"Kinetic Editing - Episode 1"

Would the word kinetic editing contains kinetics? Kinetic stuff, I don't know. Kinetic shots feature in kinetic edits. So, just movement. As much movement as you can muster. Back in, where are we going?
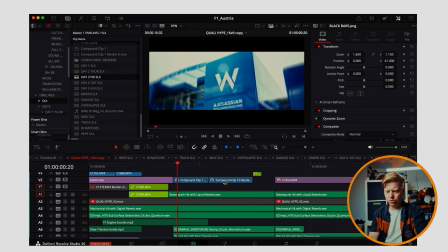Oh, there's too many timelines open. Cool, so we've got bang, bang, bang.
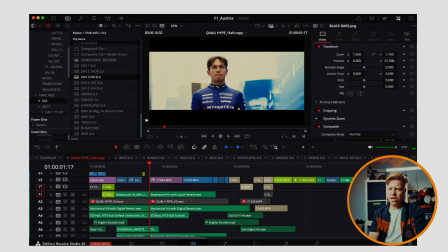Flashes and flashes. Great. So there is our first little flash cut sequence. And how long has it lasted? 1 second and 17 little seconds. Milliseconds? That is the nature of kinetic editing. Is you're going through quite a lot of effort and doing quite a lot of movement to ultimately chop down all of the clips to very small clips and bashing them together. But again, like, we're not, in theory, we've got 4 clips here. We've got the crazy wiping shots from the track.
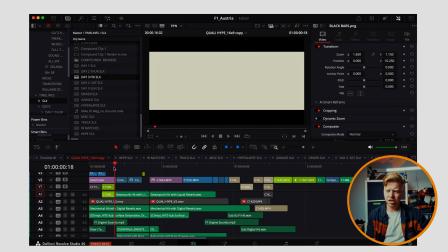We've got a wiping shot from the garage. We've then got 2 hyperlapses back to back.
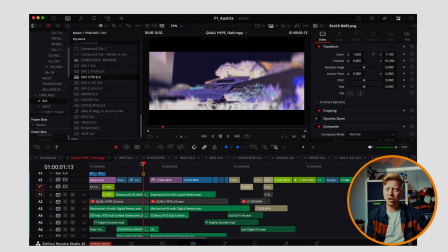Oh, and that's the crash zoom. Here we go. Look, that's what I was showing you. 1, 2, 3, 4, 5.
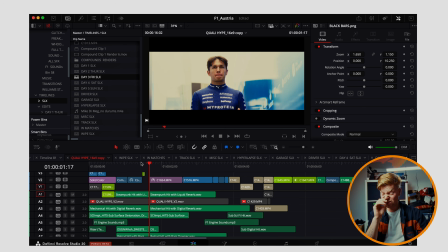5 frames of a crash out.
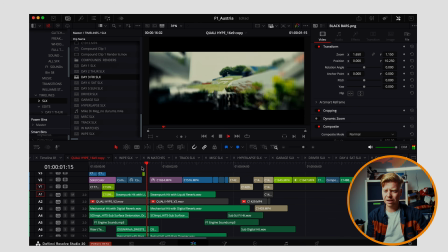And you can barely even, I think it's because my laptop's lagging, but like, whoa, it's a bit subliminal.
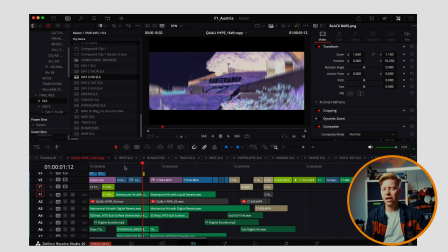That's the other thing that the white difference blend mode solid can do for you,
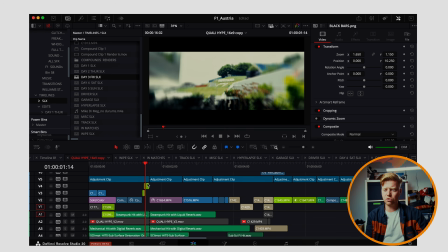is like, it really makes it, when you go from that to that, like it pops out.
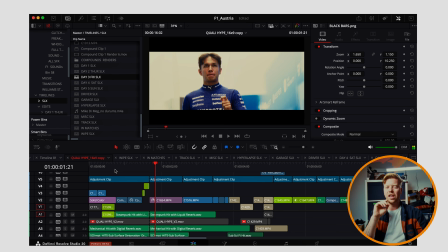And because it's just flashed up, it's like, oh, my brain thinks it's seen the Austrian Grand Prix there.
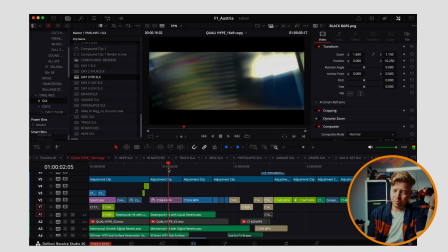Now we're just into normal stuff. This is kind of, but again, we're into normal stuff for a couple of seconds.
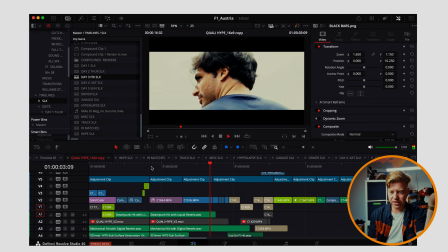2, 3, 4, so like, you know, there's a 1, 2, there's a 1 second clip, there's a 1 second clip, and then we're back into more flash, flash, flash, wah, ba, ba, ba.
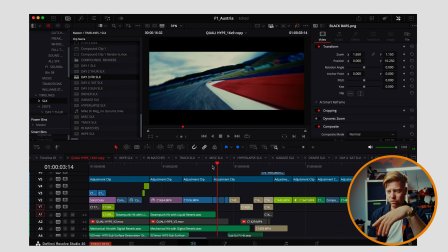Let's look at what's happening here. 1, 2, 3, 4, 5 frames, 4 frames. 4 frames, 5 frames of back out on the track, gimbal 10mm,
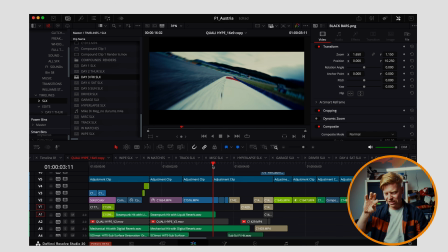rotating the roll of the camera again, just trying to add little bits of shape, little bits of movement. You could probably do that in post as well. Have I done it in post? No, that was in camera roll.
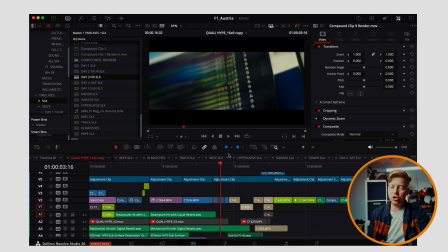Again, look at this. It's just a board. It's a board with numbers on it. But when you start to bring in that split diopter and do some weird stuff, like, you can't even see the board now. I'll be shaking the camera, I'll be shaking that split diopter, and it just makes that shot far more interesting now.
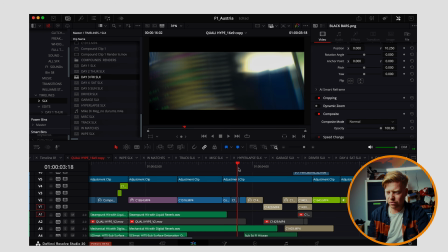Again, like, how long is that clip? It looks like 3 frames. 1, 2, 3 frames.
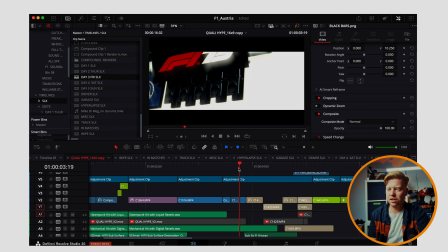And all we're doing is light off, light on.
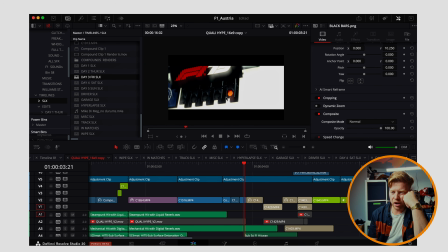A point on this, again, just trying to add, I will have probably been sitting there going, even that's not interesting enough. Like, something needs to happen there. We're in these flash cut sequences. It can be a bit weird. It can be a bit non-real.
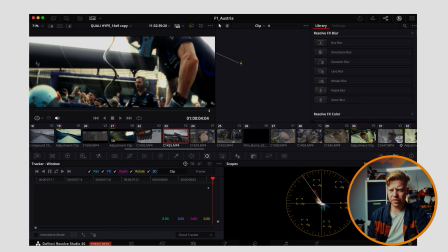Basically, what this technique is, so you're getting the highlights are kind of, they're not even blooming, they're raying.
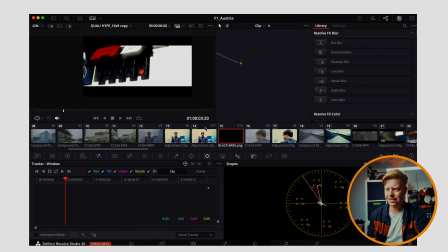You're getting light rays coming off of the highlights. Let's do it to Carlito here.
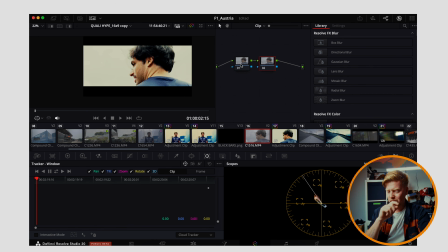If we go Option or Alt and S, add a new node. We're going to go to here. We're going to go to Light Rays. Light Rays. Wow, it's going to look crazy, but that's fine. Just kind of set it the way you want it.
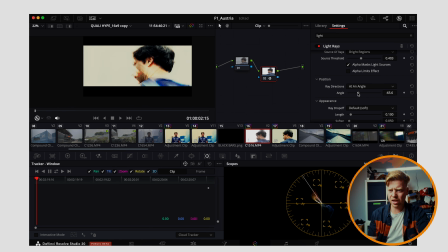If we go at an angle, you can then move these around, stick them wherever you want to.
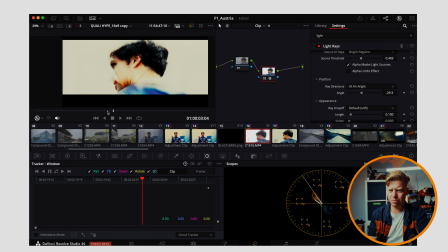I mean, it looks obviously terrible on this. I probably wouldn't do it for that, but that's what's happening in these shots here.
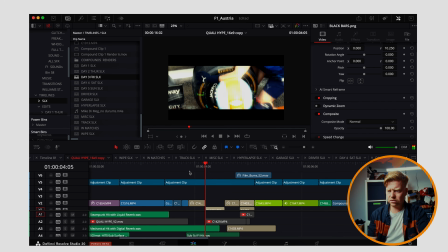Bang, bang, bang. Bang, bang, bang. Again, like, we're getting movement from, like, we're shooting movement.
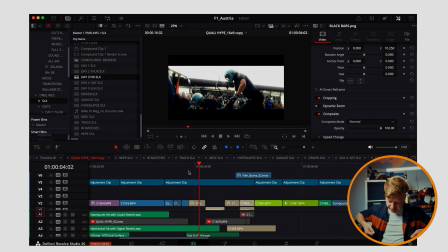That is one of the mechanics. One of the mechanics shoving the jack under the front of the car.
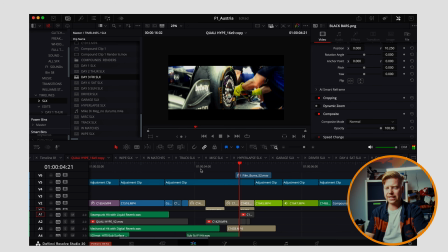Like it's kinetic. We are seeing kinetic things happening. Wheel changes. Well, bang, bang, bang.
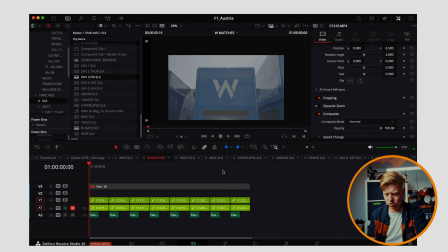Like that's all. And again, we're not. Sorry. And again, we aren't lingering on these.
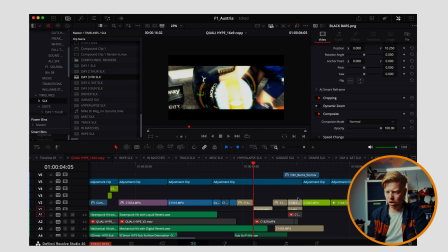1, 2, 3, 4, 5, 6, 7, 8 frames. 1, 2, 3, 4, 5, 6, 7, 8, 9 frames.
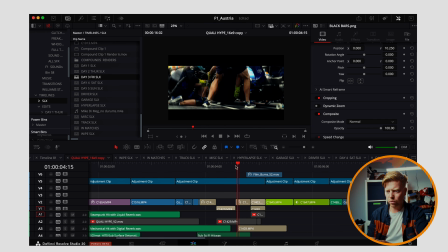And we're getting there on the action. Like that is literally 1, 2, 3, 4, 5, 6, 7 frames. And it is as we're ramming into the wheel, into the car. You just need movement, energy. If you are not filming movement, you need to create the movement. Now, if you're filming movement and you're creating movement, good Lord, you're onto a winner, because that's what's happening here.
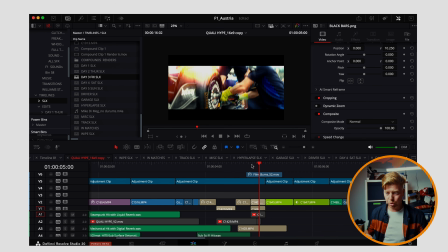I'm shaking the camera around whilst they are putting the wheel on, so it's added like chaos of like, whoa. If you watch Saving Private Ryan, in the opening scene where they're hitting the beaches, that's chaotic movement on both sides. The actors are running, sprinting, everyone's the shit blowing up, it's f***ing chaos. But then the camera also has got a cranked up shutter speed, so all of the movement seems more jittery. And the camera's running with them. It's so like, you can barely see what's going on half the time, and that's the point, because that is how you would feel running onto that beach. It would be mental. You would just not know what's going on. Oh my God. And that's what we want our camera to do. We want our camera to be sitting there screaming, just going like, oh my God. It's simple, really.
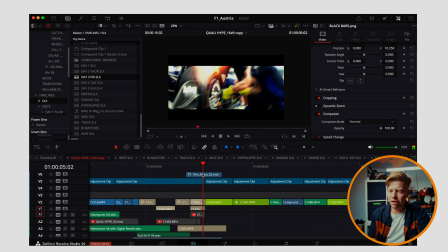A little bit of calm. See, here we've got a film burn, just to lead us from one into the other. Without that, it's fine, it works. But with it, yeah, you get this glow coming off of his jacket.
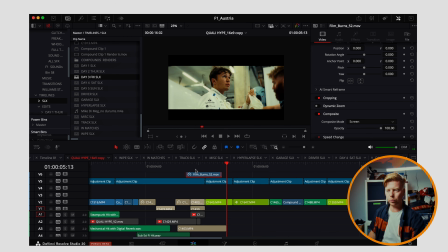Again, there's movement, there's stuff happening. Little bits of visual interest that are just constantly keeping the tempo up. Even on these kind of more, you've also got to look up from Alex. You've got these little things that are always happening to always keep the energy up.
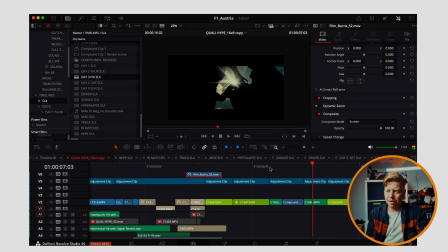Movement, flash, hyperlapse, push in. Movement, blocking out the sun.
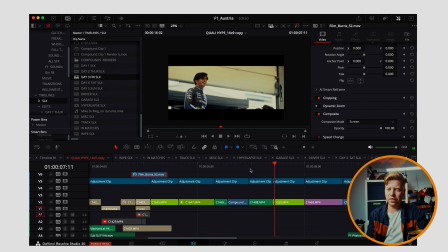There we got, we got sun, we got no sun. There's stuff, there's textures, there's things happening. Bit of a boring shot, but then we go flash and blah, blah, blah.
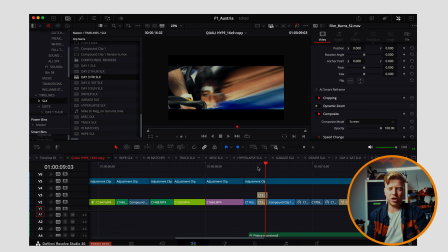Again, here's that split diopter. Look how much work that split diopter is doing. Without that, that's just a shot of him smiling in the car, which like, it's fine, it's nice, it's good. But we're just using it as this textural move to get into our,
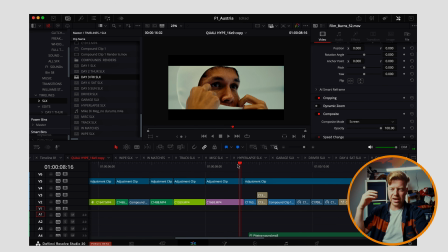you're just kind of going from textural move to textural move, and then in between you're doing those little storytelling bits, those little bits of, oh look, he's putting his balaclava on, we must be getting ready for the race. Flash. Don't even know what that is.
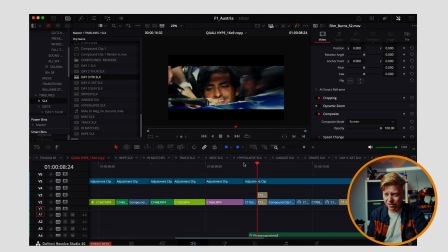Look at how mental that is. That's one clip. That's, again, we've got our difference white solid on there, but like 1, 2, 3,
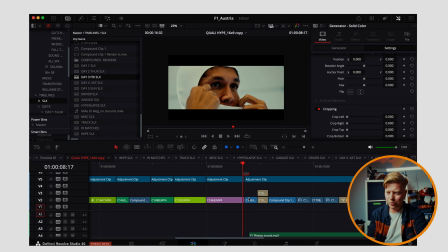4, 5, 6, just 6 frames of I go from bottom left to right, to top right, to mid. I might be zooming in there as well. I think I am zooming in. I'm probably zooming in from like 24 to 100 mil with a dropped shutter.
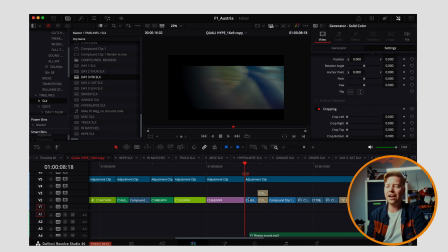That's how that, and the split diopter on it. So it's just, and it's all for 6 shots, 6 frames. It's all just for 6 frames to be dropped into the video. And again, we add to it. We add that flash.
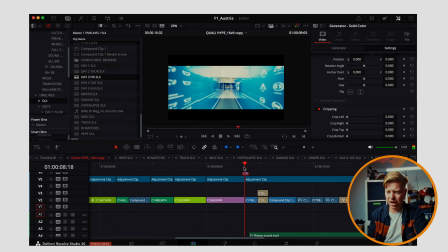We get a flash from Alex, bang, bang, bang, and you can't even know what's happening. But, and we'll get on to sound design, that's going to be the back half of the video, because it's so important. All of this needs to combo with incredible sound design. If you watch this with no sound, it's just going to be like, meh. But all of that comboed, you see enough of a flash of that red and white that you know that's the track, and we're hearing an F1 car going, so you're like, it's feeling. You're not telling, you're just showing. You're giving people a feeling of, we are at a racetrack. Racing cars.
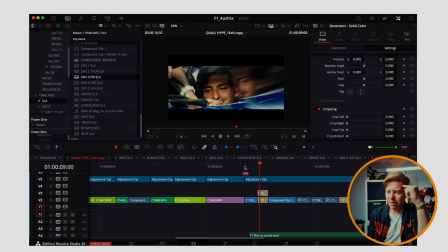Sorry, back to the amount of work this split diopter is using. Like, we're getting this weird, ghostly, it almost creates a transition out of Carlos Sainz's head here. Just by going, you're just moving it across the front of the lens. Bang.